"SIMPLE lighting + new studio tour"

What it isn't though, it's not very dramatic, right? It's fairly flat, it's fairly even.
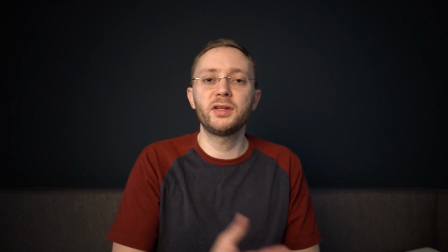We can do a little bit more by bringing the light closer and changing the angle so it creates a little bit of shadow on the other side of my face.
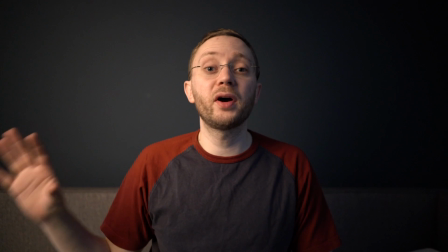Okay, now I've got the light almost arm's length away, slightly away from me, and now you can see a little bit more drama either side of my face.
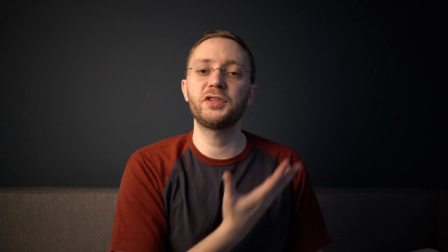You've got light on this side and it's just dropping off to create some shadow on the other side. Gives a bit more of a dramatic effect. Now right now I'm monitoring what I'm doing on this iPad right here, Wi-Fi to the camera, so I can see exactly what is happening. And if you're setting something up for yourself, I recommend you get a monitor, either a monitor for your camera or plug it into a TV.
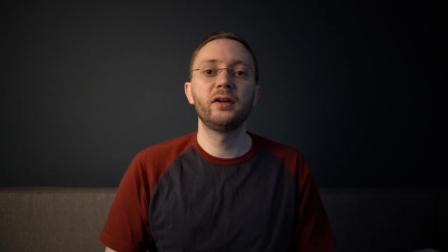This is a decent key light setup, right? I've got a nice amount of difference between light on one side and shadow on the other side. Now what I don't have is a lot of separation between me and the back wall right here.
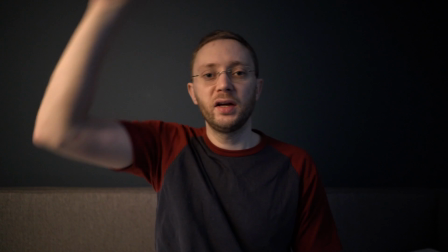So it kind of just looks like I'm sitting inside of all of this dark space, and actually I would like to get a bit more separation away from the wall by adding what's called a backlight.
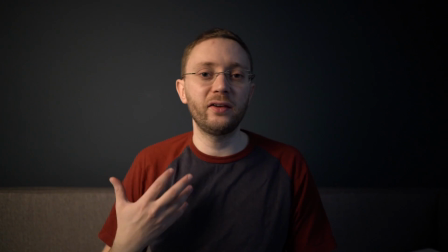And of course a backlight goes behind you, creates a kind of rim effect and makes it look like you're separated from the background. I'm going to use this roto light that I have right here. It's just battery powered and it pumps out a whole ton of light. It's really, really cool. You can use any old light you've got. If you have a cold light like an LED, you can just put a bed sheet in front of it and create a massive softbox just from a naked bulb on a pole. You don't have to be going out and spending a lot of money. You can create some amazing studio effects right at home with whatever you've got right now. So I'm going to set this up, I'm going to put it on the opposite corner. So my key light is over here, I'm going to put this over there, shining behind me.
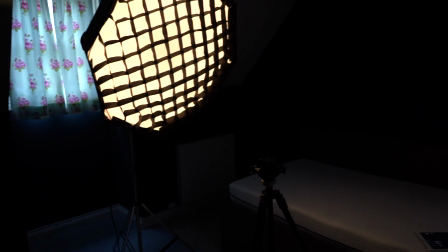Right, so here's the finished setup. Softbox on the left, backlight on the right.
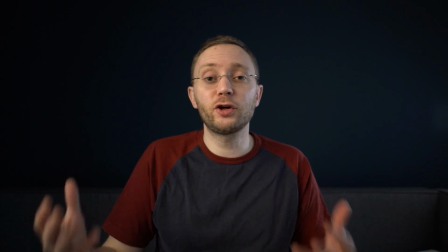It's not the most dramatic light, but it's a quick way to create a good lighting setup.
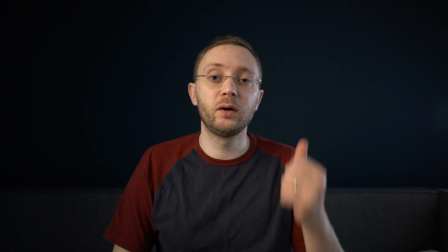One key light and one backlight. In my next video I'm going to be looking at adding some things of interest behind me so it's a little bit more interesting than a blank wall, adding some lights to give a bit more dimensionality, and really working this picture up so that you can see what the final product will look like. You can use small lights in small spaces to achieve whatever you want. Remember, you only need as much space as there is contained within this frame. That could just be a couple of meters in a little cupboard if you've got it. Well, I hope you enjoyed this very quick tour of the studio today. Very much in production, this place, but slowly coming together. If you haven't subscribed already, hit that subscribe link. If you want to get notifications from me, hit that notification bell, and I'll see you all next week for another week-long series of vlogs. See ya.